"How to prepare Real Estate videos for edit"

When I'm doing real estate and we do 30 frames, it just gives it a smoother, sharper look. We used to do 24, we've now moved over to the 30 frames. It just looks better.
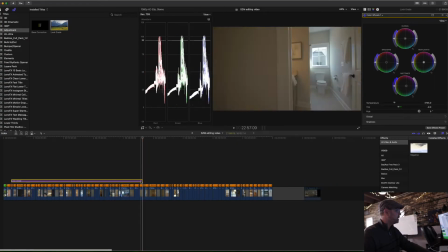509s
And then I'm going to take my adjustment layer and I'm going to put that over all of these clips.
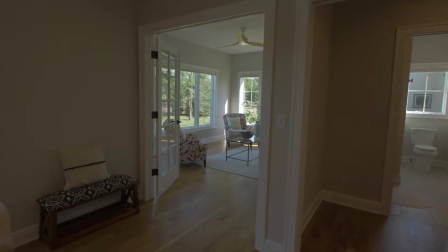514s
Another thing I like to do when I'm actually at the property is I will turn all the fans on.
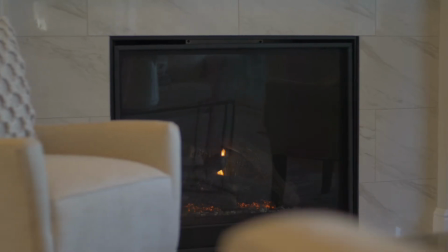520s
I'll make sure we got fireplace on, so it just kind of gives it that little extra pop, as you can see here with the fireplace.
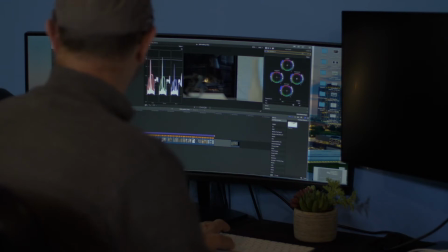527s
Now this is again footage slowed down.
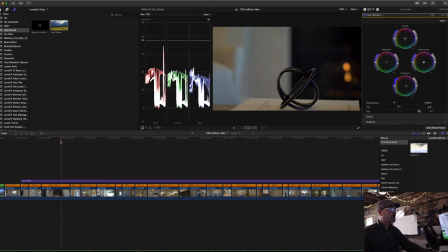529s
You can see how it gives it a little bit extra cinematic look when you just slow it down at 30 frames.
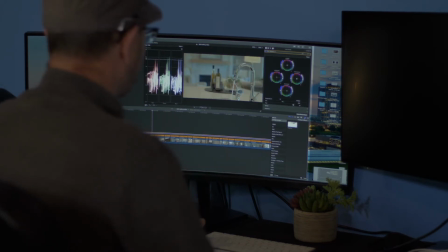537s
And then another thing that I'll do in my adjustment layer, I can add in sharp.
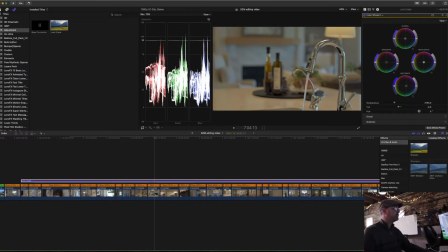544s
We'll just sharpen up the image just slightly.
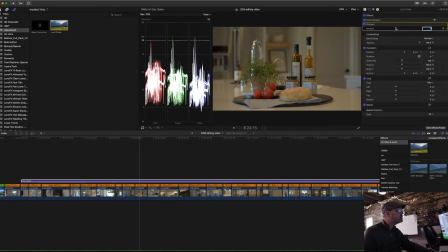549s
A little extra sharp just sharpens that image, you know, just at a 2.5.
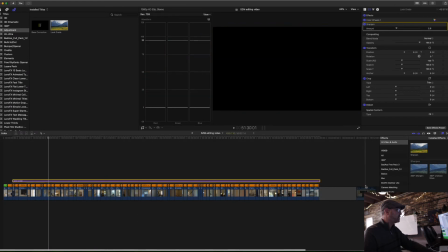556s
And we're going to find some music. In fact, we already have some music already selected for this. So what we use is either like Epidemic Sound or Sound Stripes. We use basically a lot of music that has no royalties attached to it, so that allows you to either post it on your social medias without getting hit for having that soundtrack put onto either your YouTube or your Facebook.
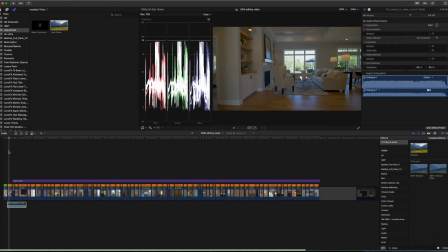583s
So anyways, those are some of the things that we do. We pay the rights for the realtors to be able to use that music at the back end, so then we can distribute it to you without having to worry about if you're going to get hit with that music in the background.
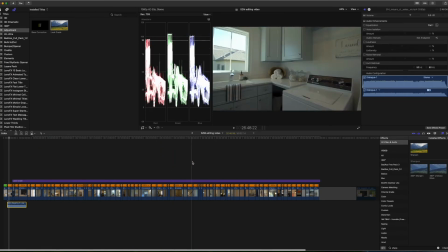595s
So, and then a few other things that we do too, and you've probably seen us do, and I'll just throw it in here real quick, is speed ramps.
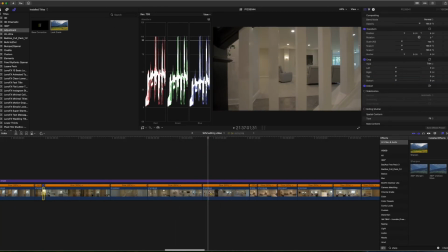602s
You know, and here we are just getting downstairs, just starting that slow motion, but then we're going to bring it right here.
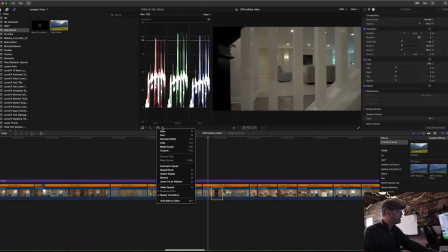610s
So then we'll do a little fast 4 times. All right, now that we're downstairs, kind of bring it right into the...
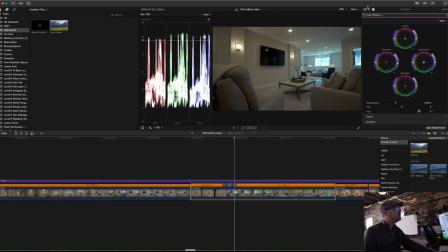622s
And then another thing our editors will do, and we can do that too, is then we'll also go into stabilization. So we'll stabilize that footage even more so. I'm not going to have you wait, but it just smooths out our footage. This is just a few things that we do in the back end here at Shutter Zone Media to make sure that your listing shines.
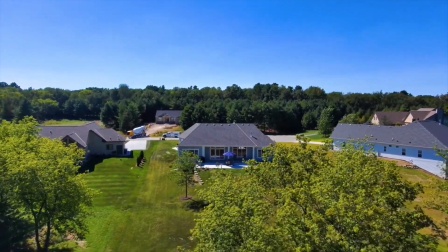640s
And here at Shutter Zone Media, we just want to make sure that we get the most amount of people through the door to take a look at your listings to help you get top dollar.
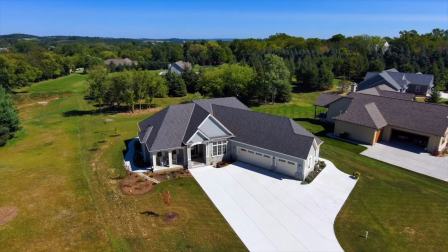648s
So if you haven't already, check us out, shutterzonemedia.com.
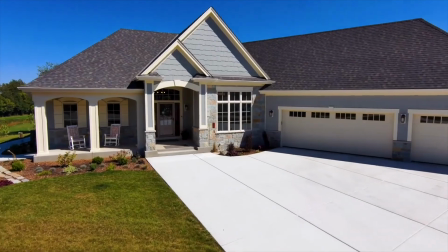652s
If you're interested in doing video and or photos, please contact myself or anybody else in the team,
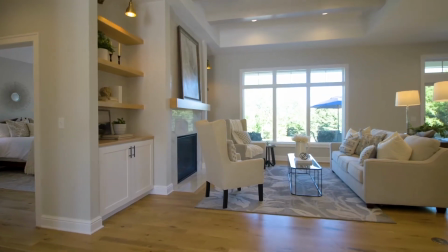659s
and hopefully create yourself an amazing cinematic video to help you and your clients get top dollar on your next listing.
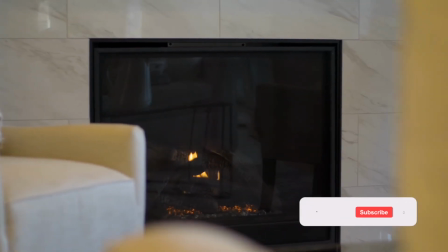666s
If you guys are interested in seeing more content, we have weekly content, so click and subscribe. We're on YouTube, Facebook, and Instagram. We'll see you guys in the next video. Thanks for watching this, and you guys have a good one.